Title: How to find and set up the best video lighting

Let me turn this light off and let me turn them lights on. Those have turned on.
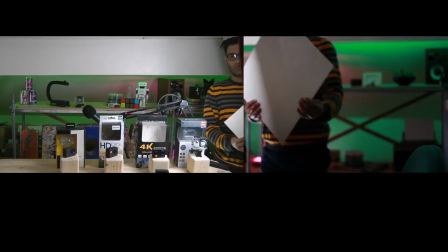12:35 You should have seen a slight difference there. That basically means there's additional light going on over there. The reason I turn them off is I don't want that light overspilling on the background, because look at that back.
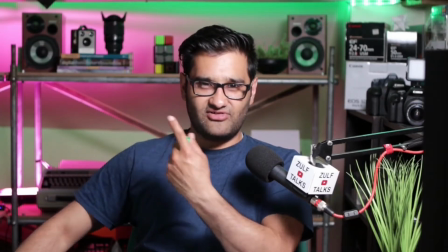12:43 The pink, see that? When they're turned off, it's more moody, which is nice, and it draws attention to me.
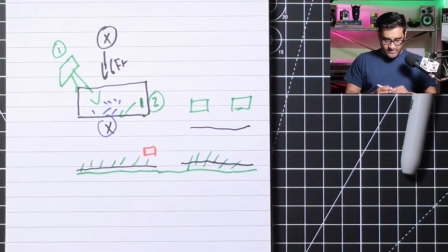12:49 So there is your my setup.
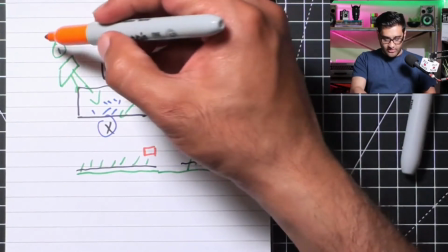12:55 But let me draw attention to the main setup here. So this bit here is what you want to pay attention to.
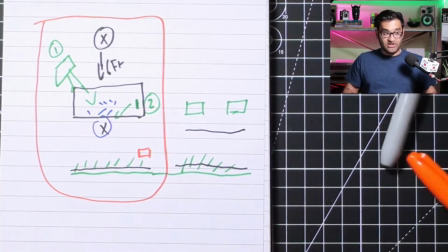13:00 We've got 1, 2, 3 in the background, which are the LED lights, and then 4 for mood lighting.
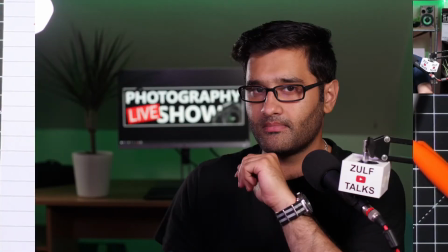13:10 So right now we have a 4 light setup. You need to work with these individually. So what's the best way to light your subject? Find out how they're sitting, where they're sitting, will they be moving? All these little things would help you to define the light so that it works in multiple scenarios.
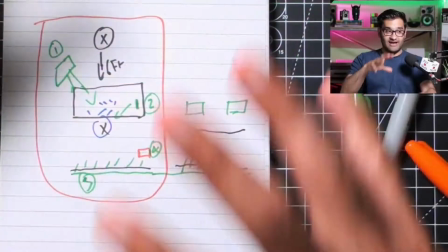13:29 Like for example, one of my lights is actually lighting me as well as my desk, my top down video.
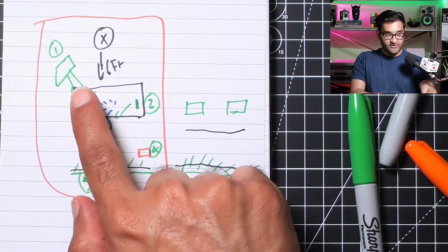13:34 So that helps you there. So where to place your lights is key moments. Let me simplify that. Let me do you another. In the next segment, we're going to look at this simplified of where to place your lights.
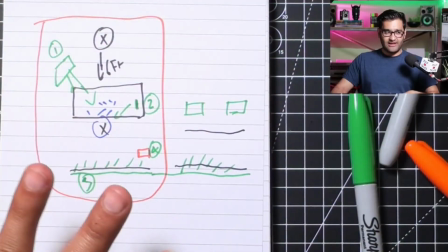13:47 Just simple, so you can see exactly what it is. Because here, that's a little bit complicated. So let's simplify this and help you. Because I want to make this in a way that if you're totally new to lighting and video, that it still helps you. So let's look at that next. Okay, so let's have a look at this in more detail and give you a simpler view.
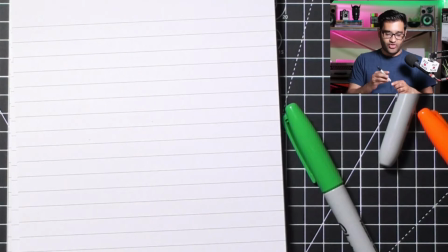14:05 So what I'm going to do here is explain it with a 3-point light setup. We're going to keep it very simple now. So say for example, you're doing a video, you're doing a vlog of yourself, you're doing a video that needs to be like a makeup, I don't know, you're talking about product or something.
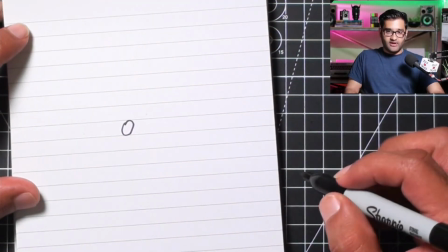14:19 So we're going to say, this is us. Now, if we're sitting here, the camera is here.
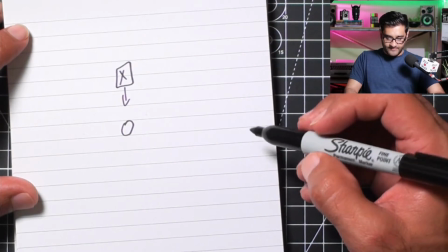14:26 The camera is pointing in our direction. So now, how do you want to position your lights?
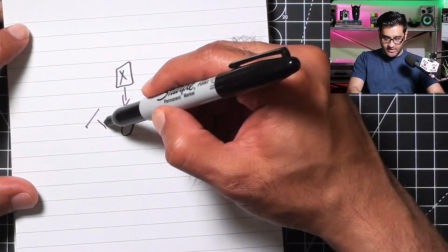14:33 You want one light here, which shining there. So kind of an angle, similar to how I've got here.
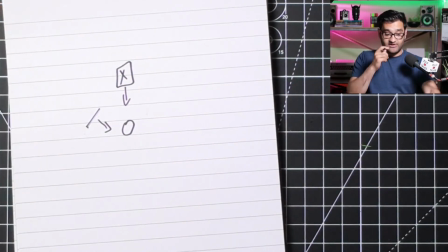14:39 You want another. This is where you can get intuitive. You can actually get a light, or you can get a reflector.
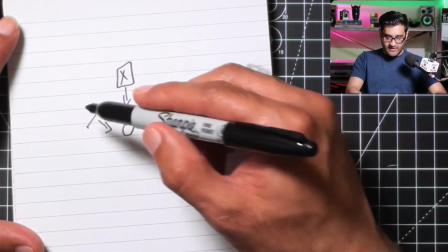14:45 If you get a reflector, put a reflector there, that light bounces off the reflector and comes back in and it fills you in, which would be like this type of situation. But if you put an actual light there at a lower power, that might be a better option.
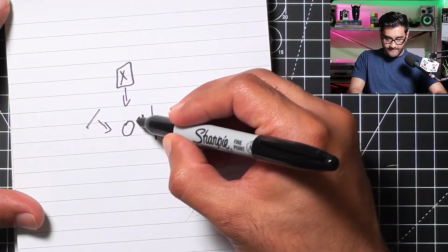15:00 So if I was to put a little light here, shining inwards, this is how it would look.
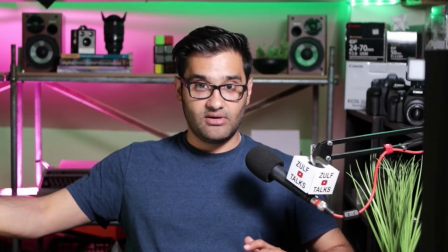15:06 So this is that small light that I'm showing you there. Let's turn that on. See that little light now?
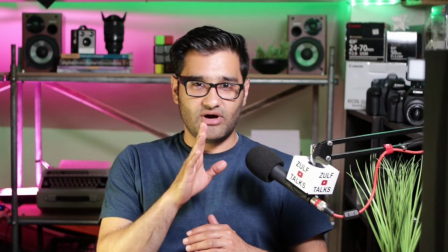15:12 So how I've got slight bit of definition. What basically happens is the camera sees you, and depending on how much light you got, that's what makes it look HD and 4K. If you have different colors of lighting, we'll talk about that, different hues of lighting, Kelvin numbers, that can get a bit complicated. All it basically means is the color of the light. You've got daylight, which is blue. You've got slightly orange light, which is like a different color temperature. So I've got that as a bit of orange. Looks like I've gone on holiday and I've got a tan.
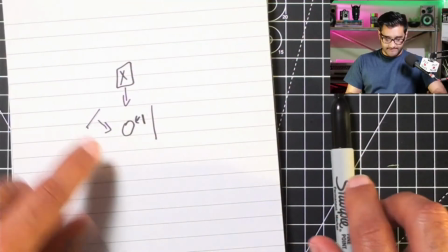15:40 So that's your options for lighting. So there we've got one.
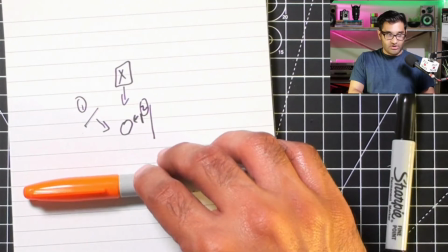15:46 There we've got two. Now the background. Do you want the background to be totally dark?
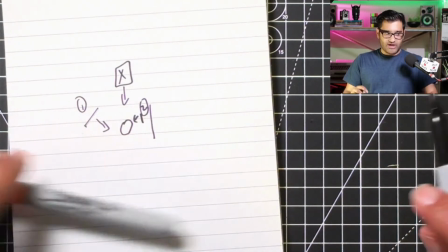15:53 Do you want the background to have a bit of definition? That's where you can put additional mood lights in the background.
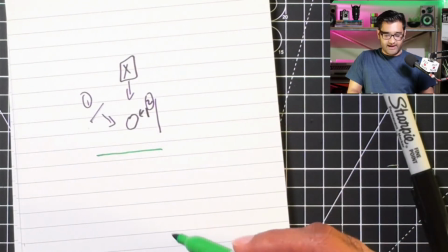16:00 So if I've got a background there and add some little, LED lights,
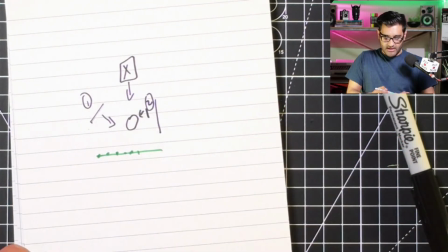16:04 and they're further away from me, the camera will be focused on me, which makes the background blurry, out of depth of field,
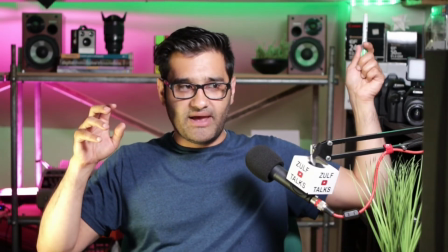16:15 and those lights will look a bit more pleasing. So for example, if you look up here, see those couple of little LEDs, they're like almost like Christmas lights.
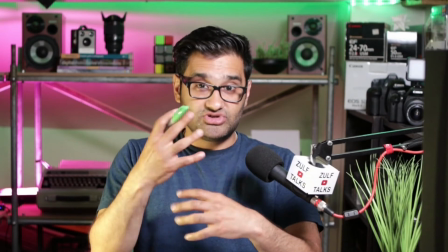16:22 They've got like a bit of sparkle. That's because the camera's bokeh, the aperture, which we'll talk about later on, kind of helps there.
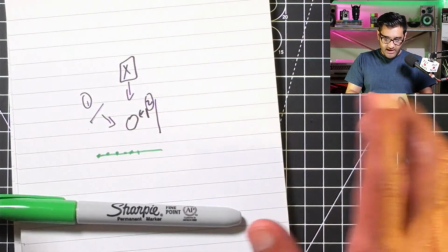16:30 But there we're saying the light in the background is another option. So technically 1, 2 and a third cheap light would work well.